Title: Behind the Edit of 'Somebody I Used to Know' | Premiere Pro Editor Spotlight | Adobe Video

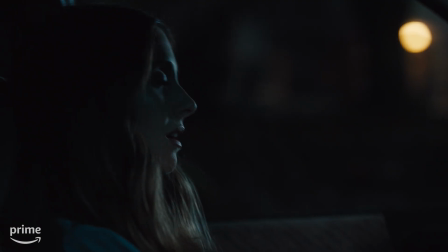0:01 Somebody I used to know is a story about how sometimes it takes going back to
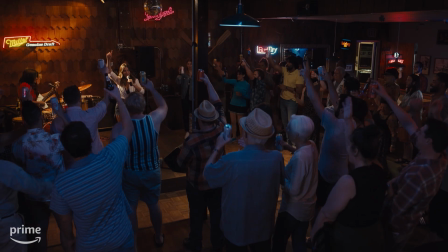0:07 a place you're from to kind of remember who you were and what you gave up along the path to success.
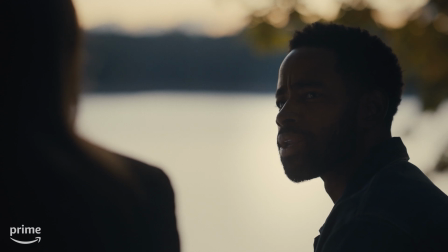0:12 I still think about what would have happened if you hadn't left. I've been kind of wondering the same thing recently.
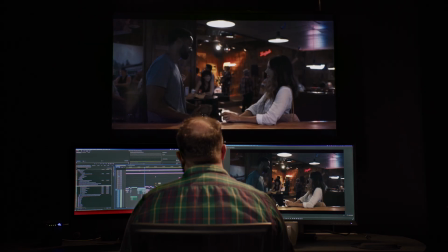0:18 Our film had a post producer, myself, an assistant editor, and a VFX artist. We were working entirely remotely because of COVID. I was in my house and Ernie the editor was in his house. The four of us needed to be able to collaborate and work efficiently to achieve the vision of our very passionate director Dave Franco.
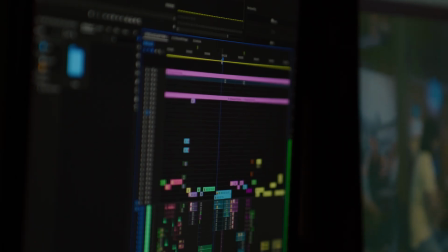0:39 The Adobe Creative Cloud was able to give us that efficiency and interplay between the different programs.
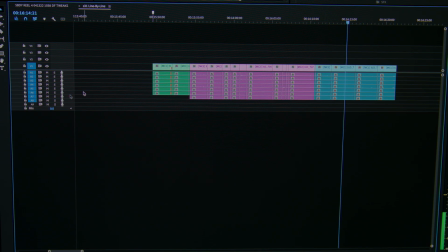0:46 I would organize the files in Premiere into the way that Ernie likes to work with which is line by lines. Dave Franco is a great actor. He really cares about performance. He wants to be able to see back-to-back what options he has.
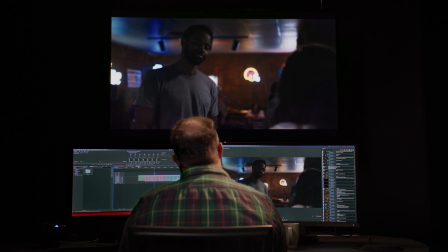1:00 Allie. Allie. Allie.
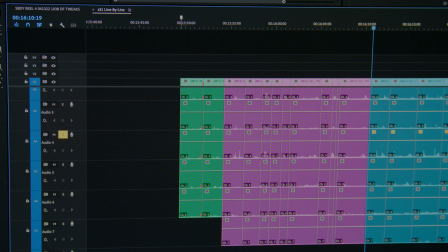1:06 Allie. Allie. Allie. Allie.
Riley would go through every take and pull out every time a line was said.
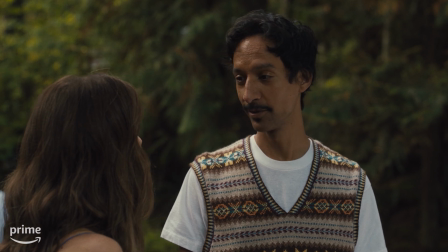1:11 And then he made me a string out and a timeline of all of those clips. Somebody I used to know is a grounded romantic comedy.
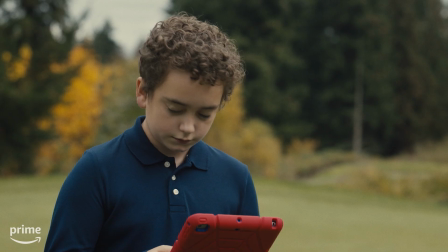1:20 So you would think, oh, there's no VFX in that type of movie, but there are quite a few VFX. Riley the assistant editor would set up the temp VFX projects and even do a quick pass before sending them to me.
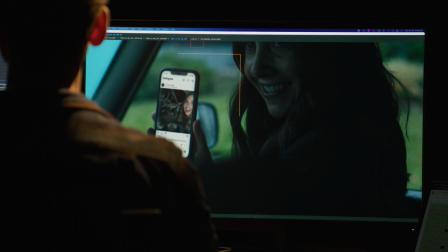1:32 Most of them being phone screen comps or laptops, a fair number of paint outs.
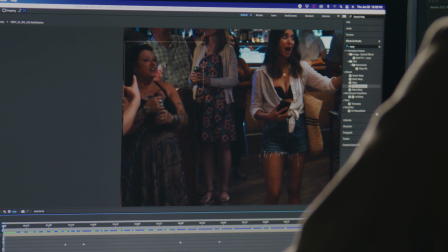1:37 One of the type of shots we do are split screens and that is where you take the performance from one side of the screen and
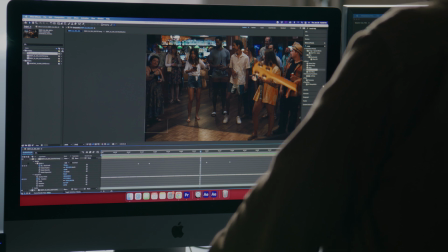1:43 fix it with the other side where maybe they looked in the camera real quick or the performance needed to get cut down a little.
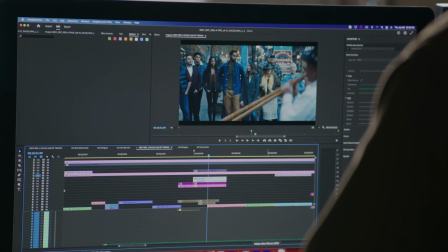1:50 So Riley would start the split screens in Premiere and bring them into After Effects.
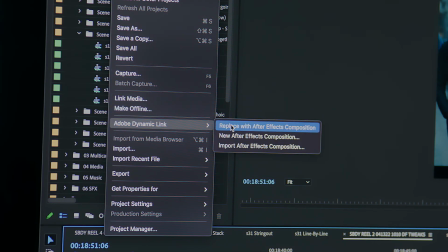1:54 From Premiere I'll use the dynamic link to bring it over to After Effects, and then I can do more advanced work in After Effects.
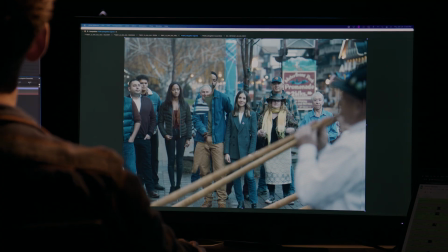2:01 Split screens are not always as simple as a straight line down the middle. Sometimes the camera on the take you're using is moving or the lighting is changed.
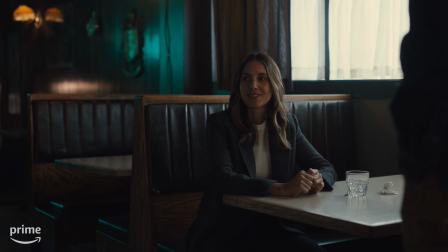2:10 Each shot can be different.
What are you doing here? You know, I'm just visiting my old haunts on the off chance I might run into an ex from 10 years ago.
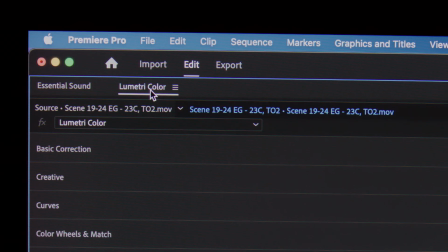2:19 How many have you run into so far?
The Lumetree color panel has a color match function that totally saved me on this film several times.
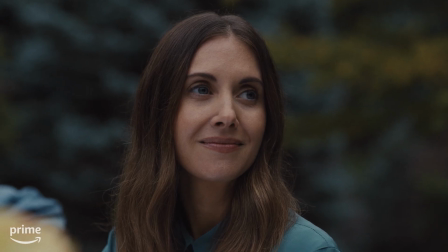2:28 There's a couple scenes where they were fighting the sun going down, and if you've ever shot anything when the sun's going down, you know that your color temperature is changing kind of the entire time.
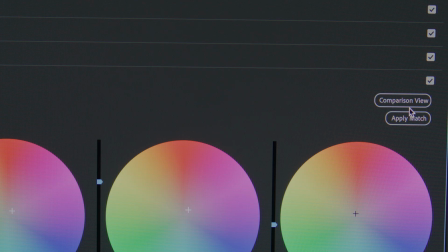2:37 Rather than having to go into all the different settings, you literally park your playhead on the clip you want your clip to look like, hit color match,
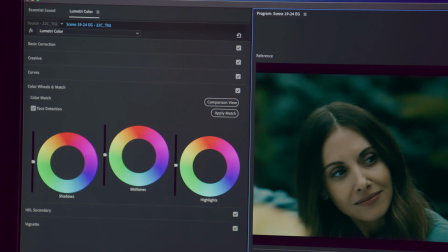2:45 it does its magic, And it was close enough that that was no longer this jarring change in lighting and color. And it just fit seamlessly within the scene. We were able to then focus on performance, focus on story.
To Sean and Cassidy.
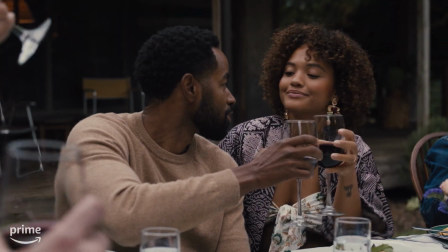2:58 Cheers! Cheers! Cheers! Cheers!
I basically push for every project I work in to cut and premiere.
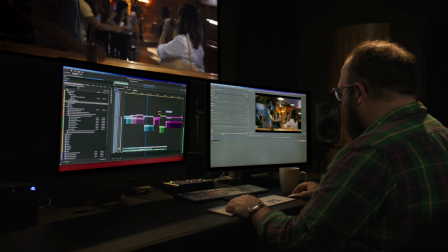3:07 It has the right tools that allow me to be creative, allow me to try things, just because the software's not in the way.
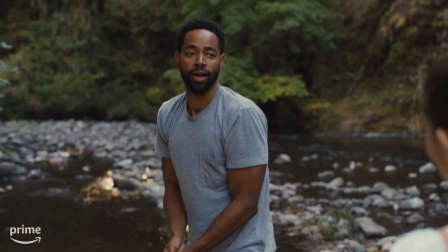3:14 When the top of everybody's mind is just what's at the surface of the story, it's super powerful and really fun, and there's just nothing like that.